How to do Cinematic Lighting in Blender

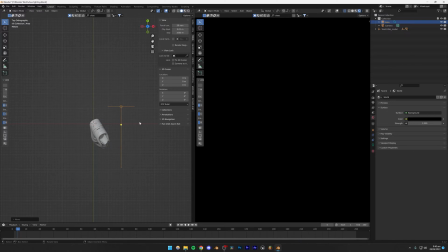And just place your light something like that. Now do note where your camera is. So our camera is right here. So I'm going to be placing my rim light something like that. I think something like that should be a good position for my rim light. Now, right now, we're not seeing anything, and that's because the intensity of our light is very low.
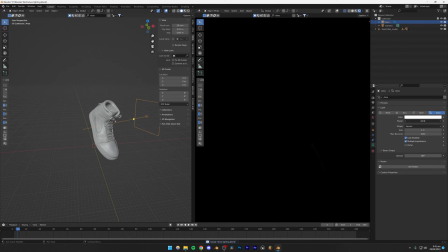So I'm going to be selecting the light, and I'm going to be increasing the intensity to something like 1000. I want to see if that is enough. Yeah, I think that is enough. And actually, that's not enough. We're going to have to increase it a little more. But anyways, you're going to see that we are sort of starting to highlight the shoe from the side, right?
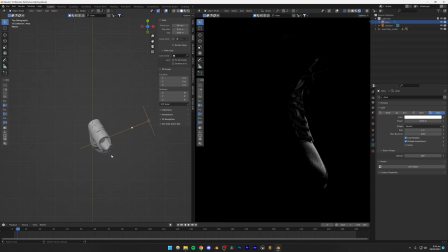Which I think looks really good. So I think something like 2000 might be good. And the position I'm going to be adjusting this. So basically, the more you take this light behind the object, the less, the more sharper your highlight is going to become, right?
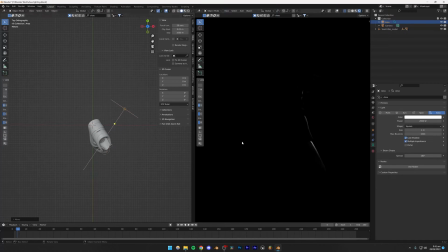So right now, you're going to see if I just take it somewhere there, you're going to see that our highlight is very sharp, right? But if I just rotate this something like that and bring it right here, you're going to see that our highlight is pretty soft, right? And more part of the object is being highlighted. So you want to use a balance of both of these things. I generally like to go with one rim light.
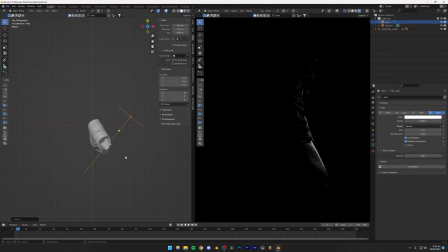I like to set it at a very sharp angle, something like this, and another rim light from the other side, I like to set that at a relatively more smoother angle, right? So what I'm going to do is that I'm going to press Shift D on my keyboard to duplicate this light, and I'm going to be bringing it right there.
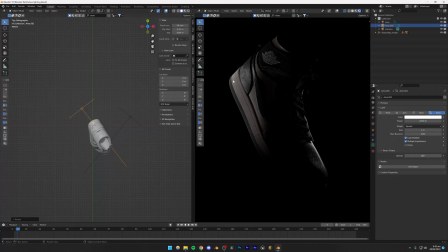And then I'm going to be rotating something like that. And so we're going to be using this rim light to light up this part of our scene. Okay, I think this shoe is coming along pretty well. But yeah, what I'm going to do, one thing, is that I'm going to be selecting both of the lights by pressing Shift on my keyboard.
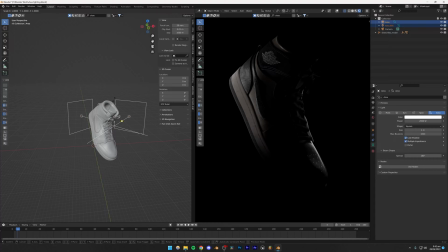And I'm going to be scaling them up in the Z axis. So S and Z, something like that. And then I'm going to be scaling it down in the X axis. But I think I'm going to have to do that separately, both of them, something like that.
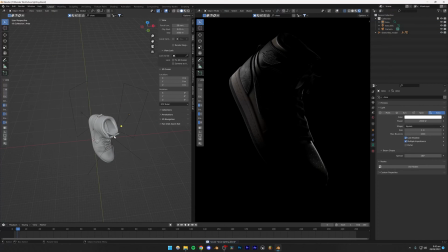And but there's something like that as well. Perfect. So I think our scene is looking pretty decent right now. And I think one thing which I need to do is I need to maybe bump up the intensity a little bit more, because the scale of our lights is pretty high.
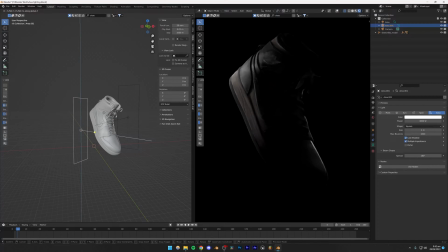So, and we can move the lights down. Actually, I'm going to move this up. And then for the bottom, we're going to have a third rim light. You can have as many rim lights as you want. And I think having more rim lights is oftentimes better, but don't go overboard, obviously.
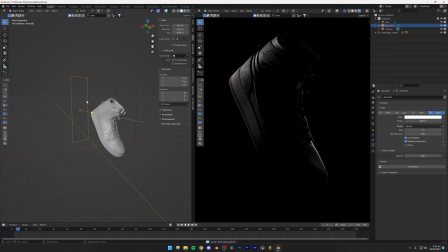That goes without saying. And so I'm going to be copying this, Shift D, Shift Z to move it in the X and Y axes. And if I just place this light right here, and if I take it down,
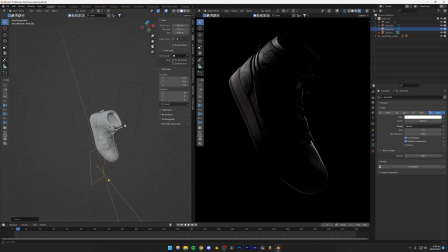and I'm gonna go to my top view, place it something like that, and rotate it in the X axis, in the, sorry, Z axis. And then we can rotate it in the Y axis as well, 90 degrees. And now I'm gonna be rotating in the X axis so that it points up.
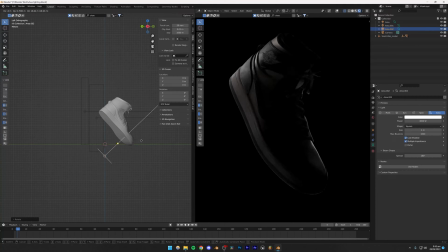Let's go to the side view and let's place this light something like that, so that it sort of lights up the bottom part of the shoe, right? So basically this is before that bottom rim light.
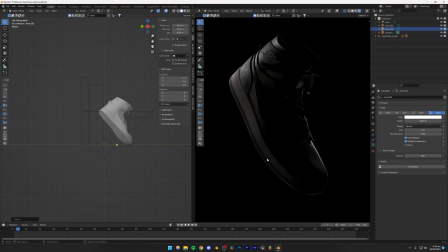You're gonna see that there's no definition in the bottom part, but if I turn it on, you're gonna see that the bottom part is being highlighted properly and the shape of the shoe is pretty visible, right? So I think that is something very important. And you can just play around with this.
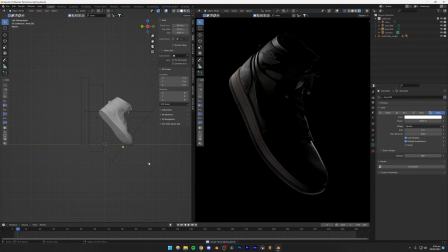I think something like that should be good. Yeah, I'm gonna go with this, something like that. And the top part is still not that highlighted. So what I'm gonna do is that I'm gonna be adding a fourth rim light. So I think rim lights are what sort of separates. All right, guys, thanks a lot for watching the preview of this course. Now, I really hope you're enjoying this course so far. And if you wanna watch the rest of this course, it is on Udemy. It is paid, unfortunately. However, you can find a really good discount if you go to the link in the description. Now, unfortunately, YouTube does not really pay that much, and making these videos takes a lot of effort and time. So I do have to make these videos paid for now. But yeah, hopefully in the future, I will consider making free videos as well. Yeah, thanks a lot for watching, guys. And if you go to the link in the description, you will be supporting this channel as well. See ya.